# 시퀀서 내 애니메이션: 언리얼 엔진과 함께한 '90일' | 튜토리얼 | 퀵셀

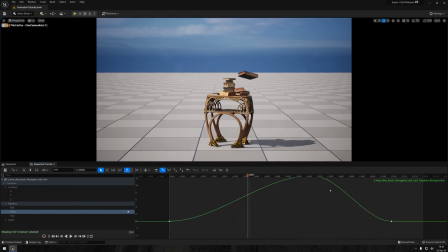And I want the orientation of the book to somewhat adhere to the directionality of its travel. And by middle mouse clicking the curve, I can add a new keyframe anywhere. And by dragging it up or down, it goes positive and negative respectively in the translation values.
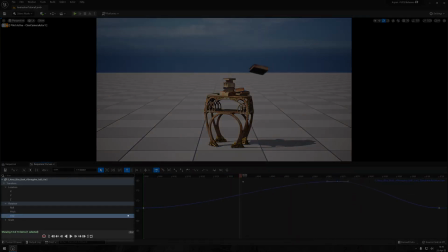I prefer to edit curves soloed out by selecting separate axes to the left in many cases.
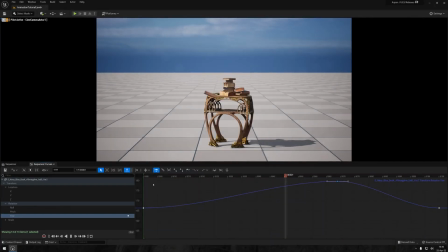It reduces the risk of manipulating the wrong curve, and it always frames the values perfectly, automatically.
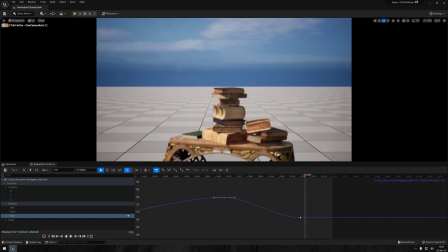Let's zoom in a bit and focus on the landing. I'll go ahead and make sure the book swoops upwards quite a bit before landing.
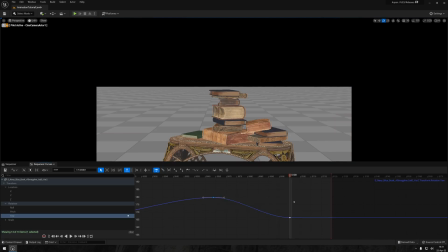And this will not only help add some anticipation to the animation, but it'll allow us to add in some secondary action due to the force of the landing. In order to get additional control over the curve, you can right-click the key you want to edit and set it to be weighted.
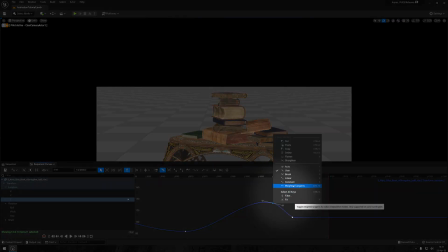This will allow you to control the length of each side of the key, allowing you to exaggerate freely.
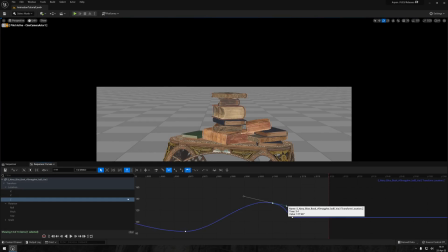I think it's starting to look like something, but let's add a bit more of a delay and some anticipation to the motion by increasing the height of the animation and delaying the fall just a little bit. Okay, I'm getting pretty happy with the animation now.
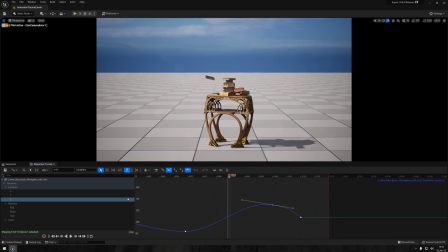I'm just gonna go in and adjust the book's orientation a little bit and change the first translation keys to be linear instead of auto.
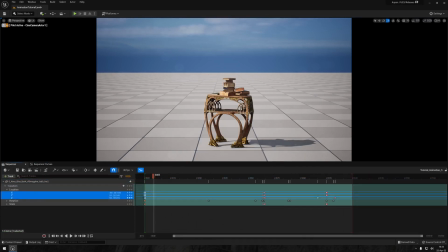This will cause the animation to start at full speed instantly instead of sort of easing in.
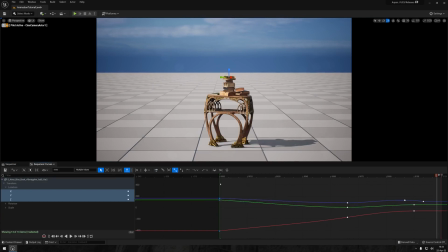Next, I just want to make the entire animation just a little bit faster by selecting all the keys except the first ones and moving them towards the left.
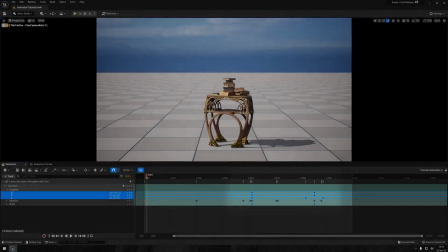This is going to speed everything up just a little bit.
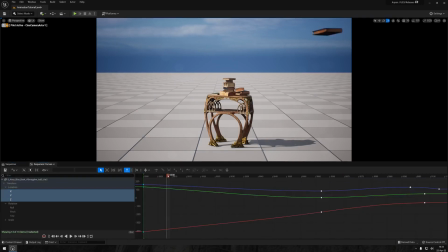Before moving on to the next animation, I just want to tweak the rotation of the book a little bit to have it align a bit more with its trajectory. And there we go. Time for the most fun part of this animation, in my opinion.
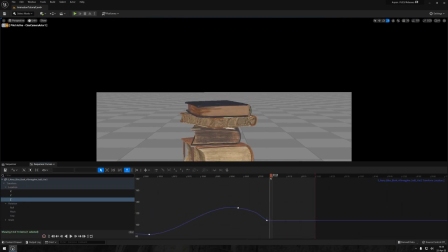The secondary action. I'll start off by adding a bounce to the quote-unquote hero book by adding in a couple more frames after its initial landing. And one way of looking at the curves is like a side view of the animation.
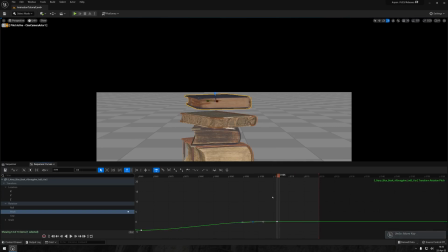If the bounce and the arcs look good in the curve editor, it probably looks good in 3D as well. I'll also make sure to add in a slight rotation to the bounce to make it look a little bit more chaotic.
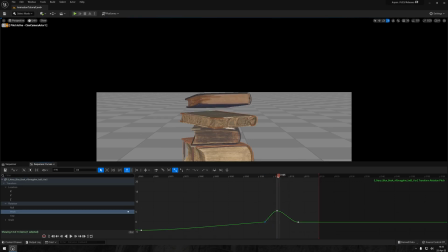If you want an action or animation to be more instant, make sure you set the key to linear to avoid any type of interpolation with the previous key. Okay, let's add in the book underneath to the sequence and have it mimic the hero book's animation,
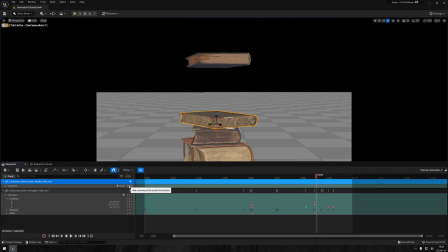albeit just a little bit delayed and a bit more subtle. Alright, I am actually feeling really good about this. And as you can see, it really is a very minimal effect, but I think it really adds to the character of the animation and to the books themselves.
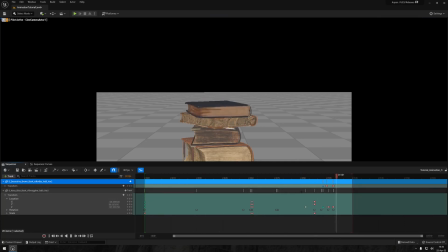And to help make the shot feel a bit more dynamic and to really show off all our
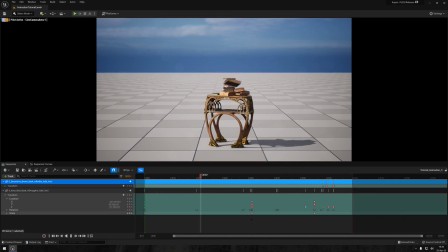awesome hard work with a secondary action animation, let's do a very simple camera animation.
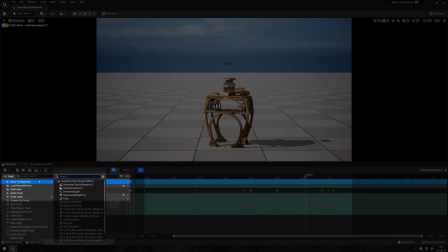So to start off, just add the camera to the sequence just like we did with the books and set the starting location as a starting keyframe,
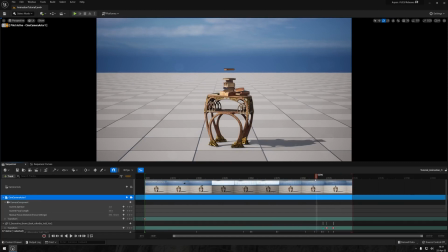and then scrub over all the way to the end and move the camera to its end location and rotation you want,
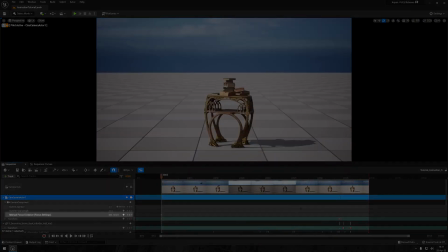and then just set a key for it. Next, just make sure to focus or adjust the focus distance to
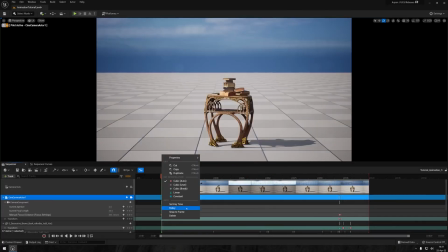follow along with the movement of the camera so that the stack of books is in focus at the end keyframe.
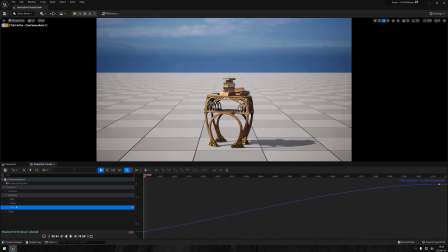And once again, I'll just set the first keyframe to be linear to make sure it starts off strong and doesn't ease in.
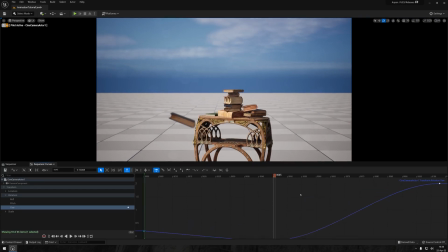And I'll just add in some rotation keys to have the camera somewhat follow the location of the book.
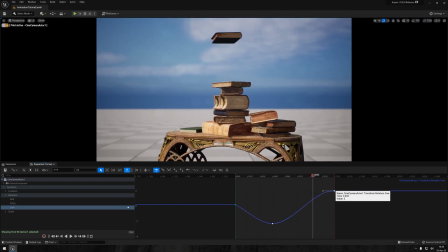Having the camera sort of chase the book with a slight lag just makes it feel a bit more alive and less artificial, in my opinion.
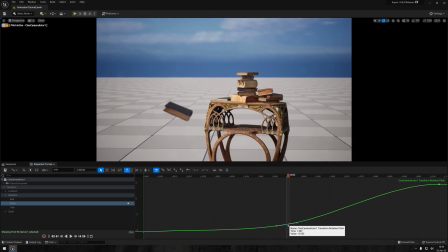And the next step is completely optional, but it is possible to add an additive animation track to actors in the sequencer. In this case, I have a great animation I found on the Unreal Marketplace.
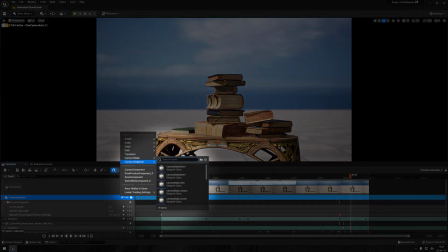I'll just add a new track, select camera animation, and then browse to the animation that I want.
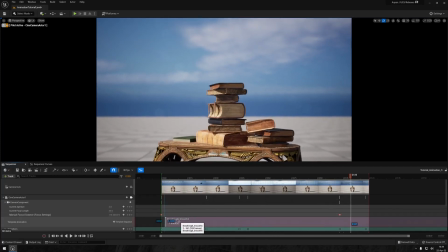Next, I'll just slow it down a little bit, and then it's good to go. It just adds that little bit of extra flair and realism to the movement of the camera.
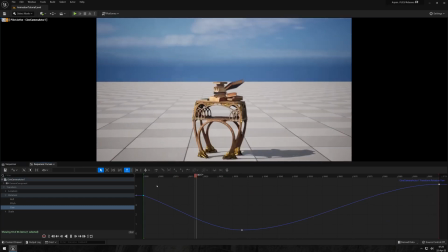And there we go. A super simple animation, but hopefully it spawned some ideas for your project.
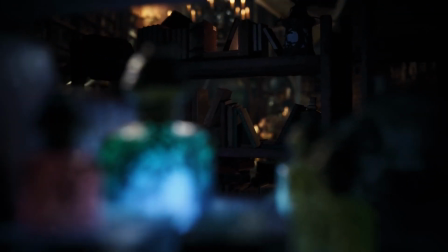And as I said, I am far from a professional animator, but I think that goes to show just how simple the animation tools are in Sequencer.
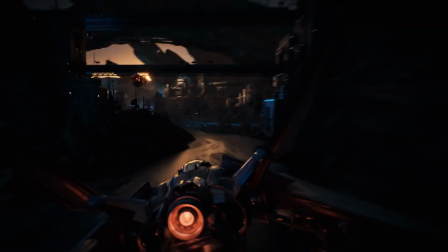The 90 Days project featured a lot of way more advanced animation than we've ever done in a Quixel project.
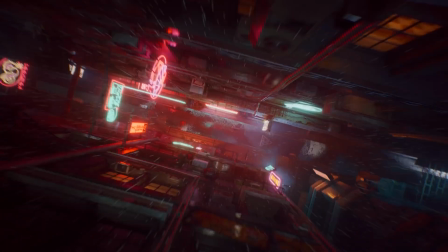And I truly think it helps breathe life into the Megascans assets, and it just makes everything so much more interesting.
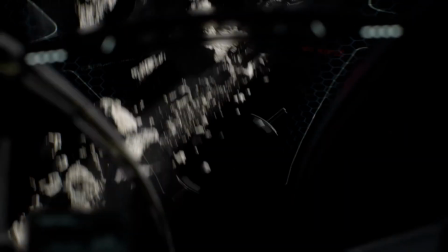The lessons me and the team learned during this project are definitely something we'll take with us into future projects,
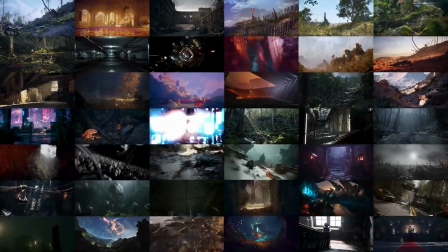and I hope that by us sharing those lessons, we'll let you do the same.
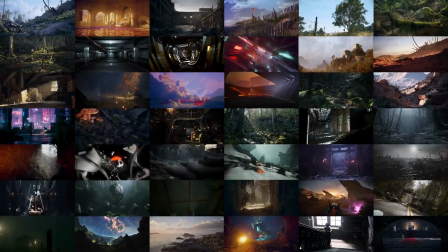Thank you so much for watching, and I'll see you in the next one.